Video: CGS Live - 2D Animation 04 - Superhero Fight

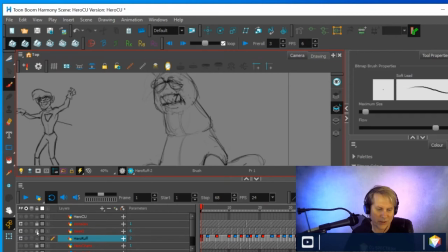2378s
So by break, I mean, where is the creature going to be animated to. So there's a break point here and there's a break point here and then there's a break point at the character's body base level which is
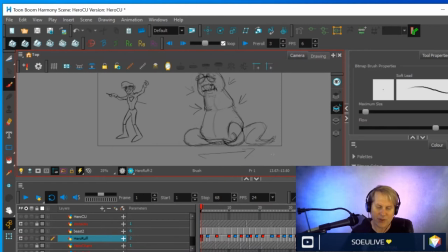2395s
down here and that just helps me define this character as being three circles and then you can just look at it as a bouncing ball exercise where the character is just a matter of squash and stretch at that point and then the character I give it at that point uh it's up to me to give it character
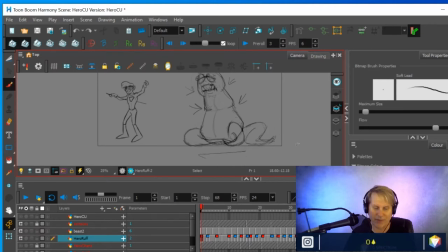2414s
just like you would a bouncing ball or anything so after having defined what this thing was going to be and uh you know thinking well if it's a it's like a mollusk without a shell then it probably doesn't have any bones it'll be really squishy and disgusting and that's going to be fun
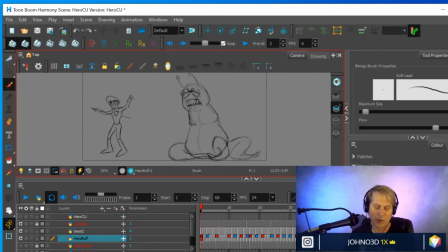2432s
um and then i said well how am i going to animate it so obviously i'd animate those three sections of the body but i decided to put the tentacles on their own level because i thought well that's just going to make life easier i'm not interested
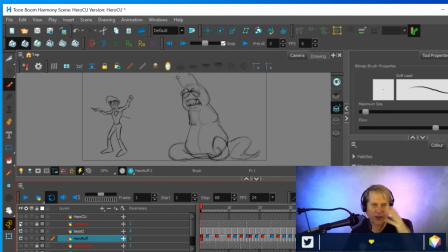2448s
in having this react with the actual character that is fighting it's just they're just i just want the tentacles to be moving around and undulating and being kind of gross i worked on uh night at the Museum 2 some years ago and worked did CG animation on an octopus,
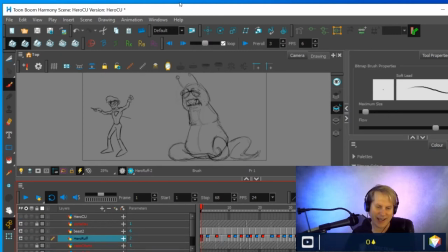2467s
a friendly octopus, and learned a lot about tentacles. Also years and years ago I worked on Shark Tail and there was a lot of fish and things undulating and squishing and there was a lot of overlap and follow-through and it taught me a lot about tentacles.
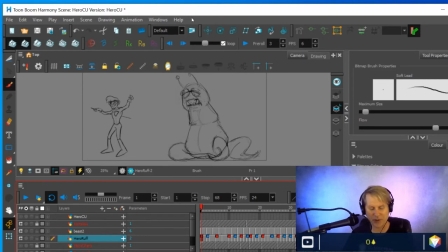2486s
Well I'm not gonna get too complicated that's one of the reasons why I'm going to keep this one simple is because I know what it entails and when you're animating you have to think in terms of just how much you can accomplish unless you're Richard Williams and you can do an entire film
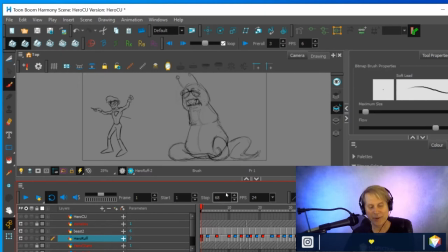2501s
on once by yourself with stripes and polka dots and things anyway so I decided to break the tentacles out into their own level and then just do something really simple with them so they're just going to slowly undulate from one shape to the other and so for the tentacles they go from
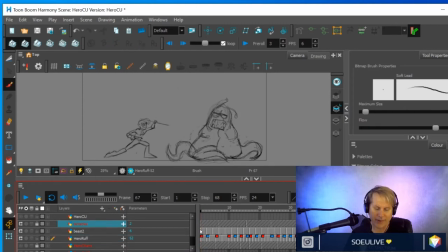2521s
here to here and then they'll just move through that and you'll see that in a second they'll they're just gonna move through these shapes and just sort of slime and slide and roll around a little bit and I might amp it up a little bit
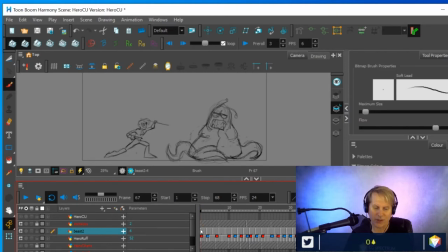2538s
once I see how it looks this is still in progress so I might work on this today a little bit but those were the initial key poses that I started out with so first I'll turn off the tentacles now and show you what I did with the body of the slug thing again
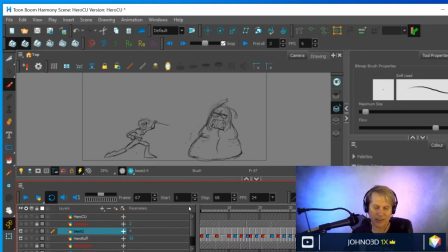2557s
I keep this out I'm not gonna go through every single key I haven't even marked the keys yet or charted or anything I just keep it out broke it down and did do a couple of rough in-betweens here and there just to kind of get a feel for it. It's probably way over the top right now. I may tone it down later, but this is what I've got so far.